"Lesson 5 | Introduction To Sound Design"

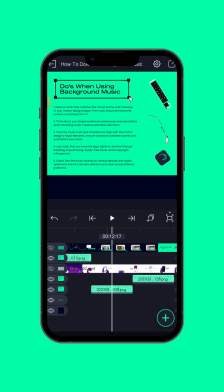So background music is what is essential.
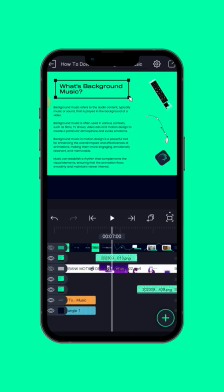So background music in motion design is a powerful tool, for enhancing the overall impact and effectiveness of animations, making them more engaging, emotionally resonant, and memorable.
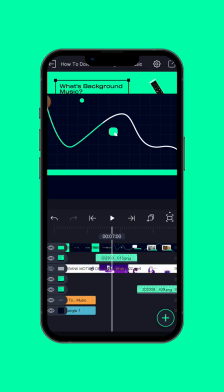The background music I use here makes the animation to flow, everything just perfect. Why? The background music is what high quality, and I use background music that align with the message I want to pass across to the audience.
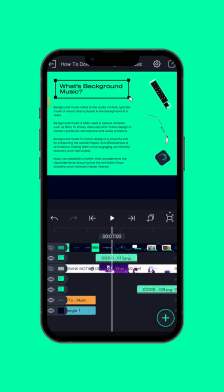So music establish a rhythm that complement the visual element, ensuring that animations flow smoothly and maintain viewer interest.
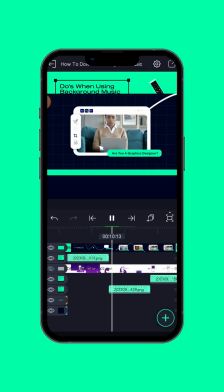All of the background music align well with what the project it's not possible for me to use educational background music in this type of video. Educational background music is not energetic, it's just a slow beat background music.
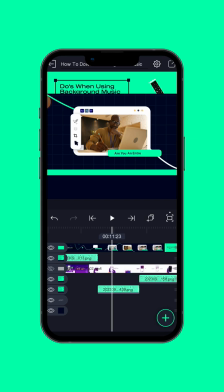But so when we get to the stage now, I will teach you how to use background music. But then background music is what is essential when it comes to motion design, video editing.
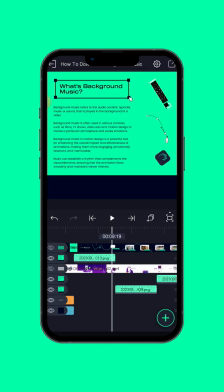So now you have know what the meaning of background music. I will do a recap now. Background music refers to the audio content or sound that is played in the background of a video. That's what we call background music. Now you have known the meaning of background music.
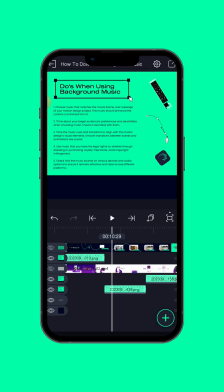It's time for you to know the do's and don'ts you need to know before you start using background music in your project. After this, I will teach you how to download background music and how to use it. So now before we go to the don't, you need to learn the do's.
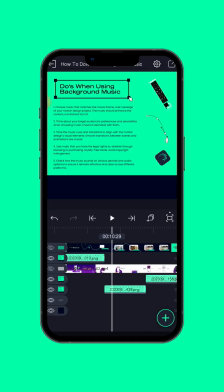So what are the do's when using background music? Number one, choose music that matches the mood, theme, and message of your motion design project. The music should enhance the content, not distract from it.
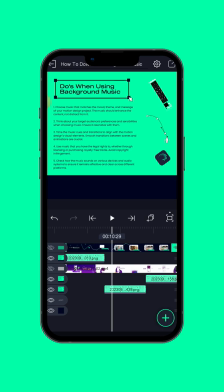What does this mean? If you want to work on a project, you need to choose music that align with what you want to do.
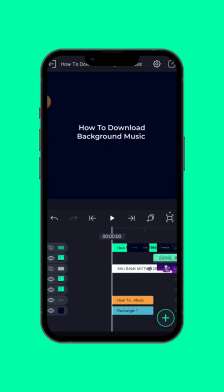You know, if you want to create a video art for a spa brand or want to create a video art for a digital creator, let's say for a course, the background music that you use for a spa brand will be different from the one you will use for educational videos. And also,
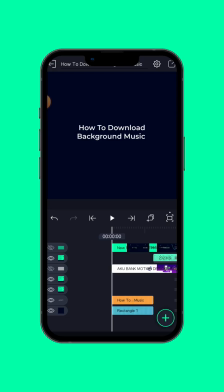the background music you use for a party video art will be different from the one you use for educational video art or promotional video art.
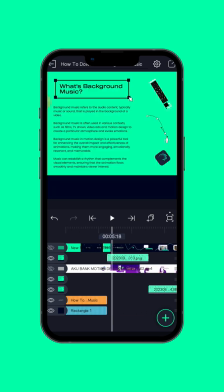So you need to choose background music
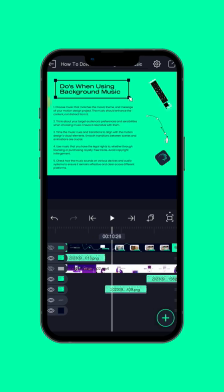that will enhance the content, that will matches the mood, the theme, and the message.
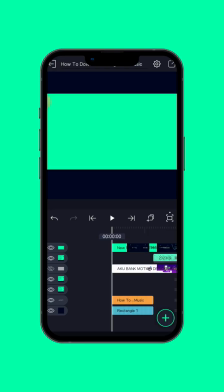The message of this video now is about motion design,
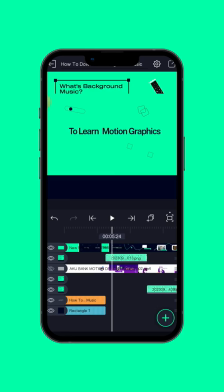and I use what energetic background music that align what with the message I want to pass to the audience. Assuming I use educational background music or a club background music for this type of project,
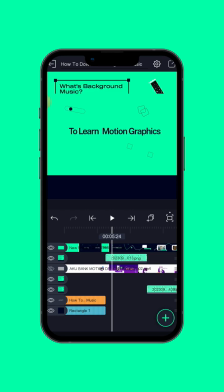no one will click on the link. Why? Because the background music I use did not match the mood, the message I want to pass across to the audience.
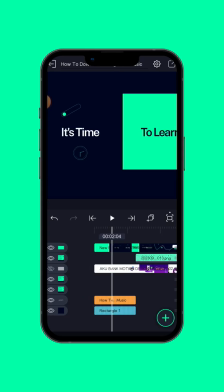So what is educational music? We have types of background music. We have educational, we have promotional, we have energetic, we have upbeat, we have ambient, lot of background music.
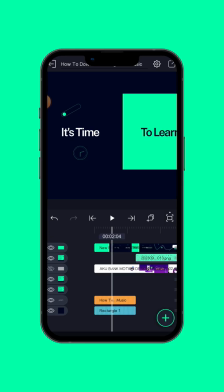So you need to choose the one that align with what you want to do. The background music you will use to promote a party, it will be different from the one you will use to work to create a project for educational brand or for promotional video arts. So you choose
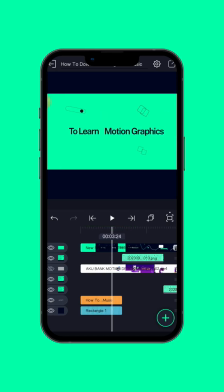background music that matches the mood, the theme, and the message you want to pass to the audience.
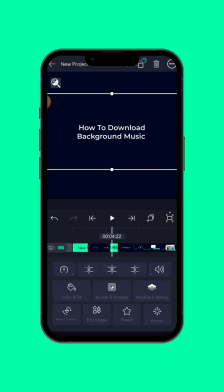The background music I use in this video is different from the one I use in Bank video.
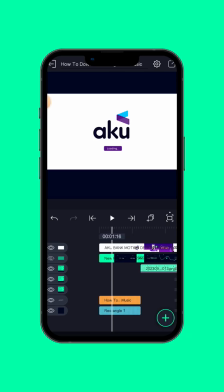So I say if I use this background music, let me show you now.
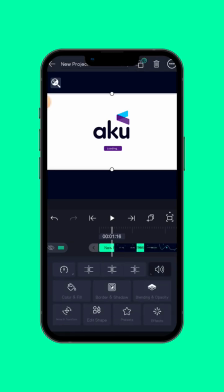Let me slow this one and let me increase this volume. You know that if I use the background music that I add to SM Dish class and I use it for Bank, it won't align well.
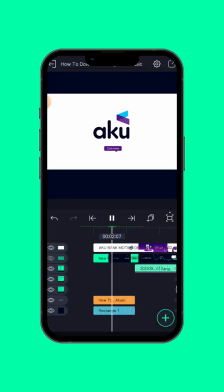Let me play it now.
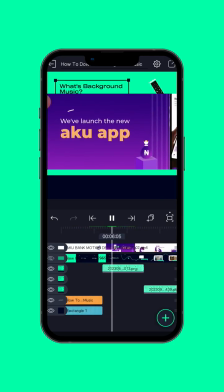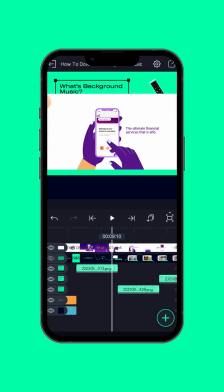That the background music did not match the mood, the theme, and the message of this video. So I use different background music. The one I use for this video is different from the one I use for Bank.
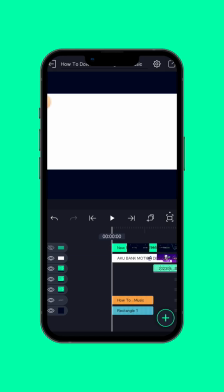Why? Because I read the script before I choose the background music. It's not because you have 200 plus background music on YouTube or 200 plus background music on
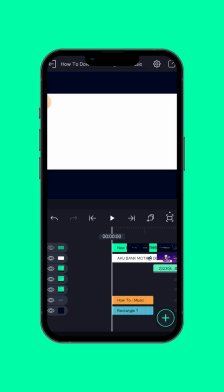let's say on Fitmate or any website or any app, and you want to use any all the background music in your video. No, you need to use what background music that match the message, the mood, and the theme of your project.
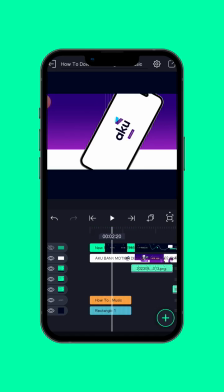The background music did not match this Bank motion graphics video. So if I use this background music now and I post this video or I send this video to the CEO of Bank, it won't the CEO won't even get back to me. Why?
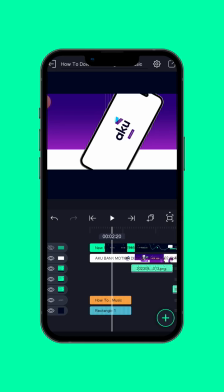Because the background music alone have what spoiled the video. Because the background music is not aligned, not match the mood, the theme of what of the project.
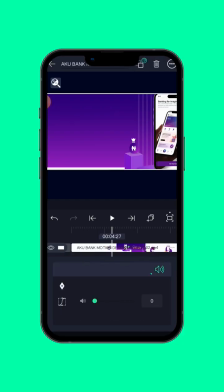Also, if I reduce the volume and I increase the volume of this Bank and I use this Bank video for this
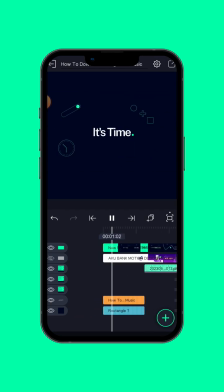SMDH, it won't align well. Let me increase the volume.
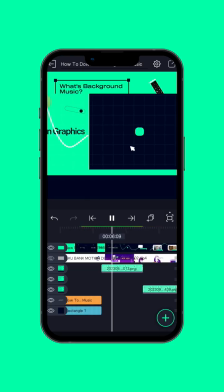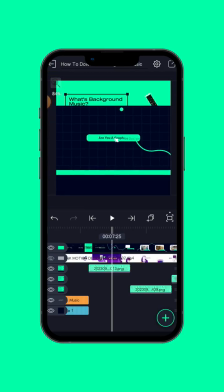The background music did not align with this project. Why? Because the background music did not match the theme, the mood, and the message. So you need to take your time, listen to the background music before you choose it for your project, because background music done the main part there.
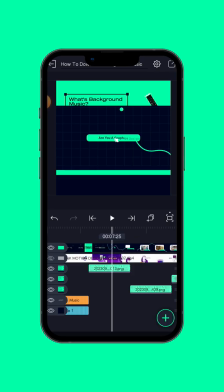Because if your motion design project is 50 and you use bad background music, that is 50 over 100. But to for you to get 100 over 100, you need to choose the right background music. The right background music.
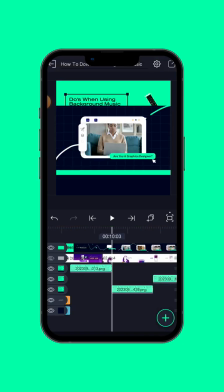So that the background music I use for Bank did not align with the one with SMDH project. Also, the background music I use for SMDH project did not align with the one I use for Bank project.
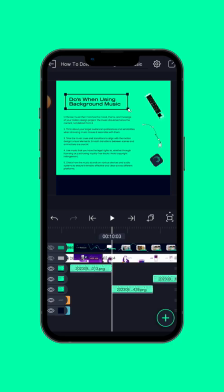So you need to choose what background music that align, that matches the mood, the theme, and message of your motion design project. That's number one dose. Number two, think about your target audience, preferences, and sensibilities when choosing music.
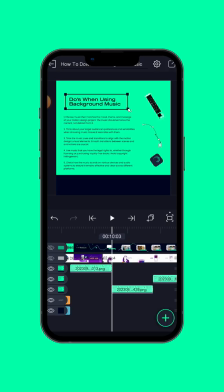Ensure it resonates with them. This is a mistake a lot of beginners do when they want to choose background music. You want to work on a project um for a let's say you got a client,
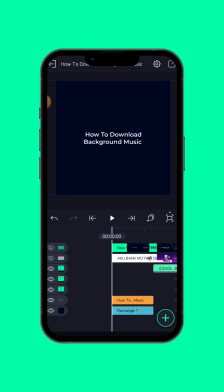a client that specialize in teaching kids, like teaching them schools, you know, alphabet, teaching them multiplication, teaching them, it's a school and they want to promote their school so they can get more new students.
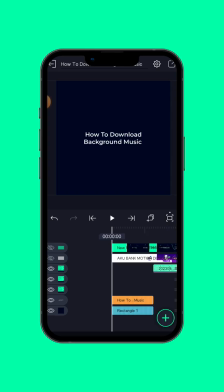And the audience is within the range of 10 to 15 years. And instead of you to to use a good background music, that let's say children background music, educational background music, and you're using like
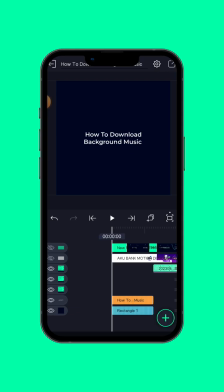epic background music, we are using energetic background music for what educational video is zero.
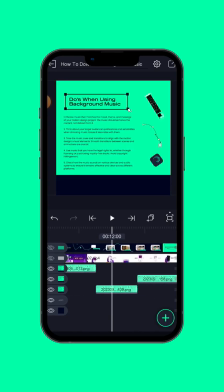So you need to choose what you need to think about your target audience, their age.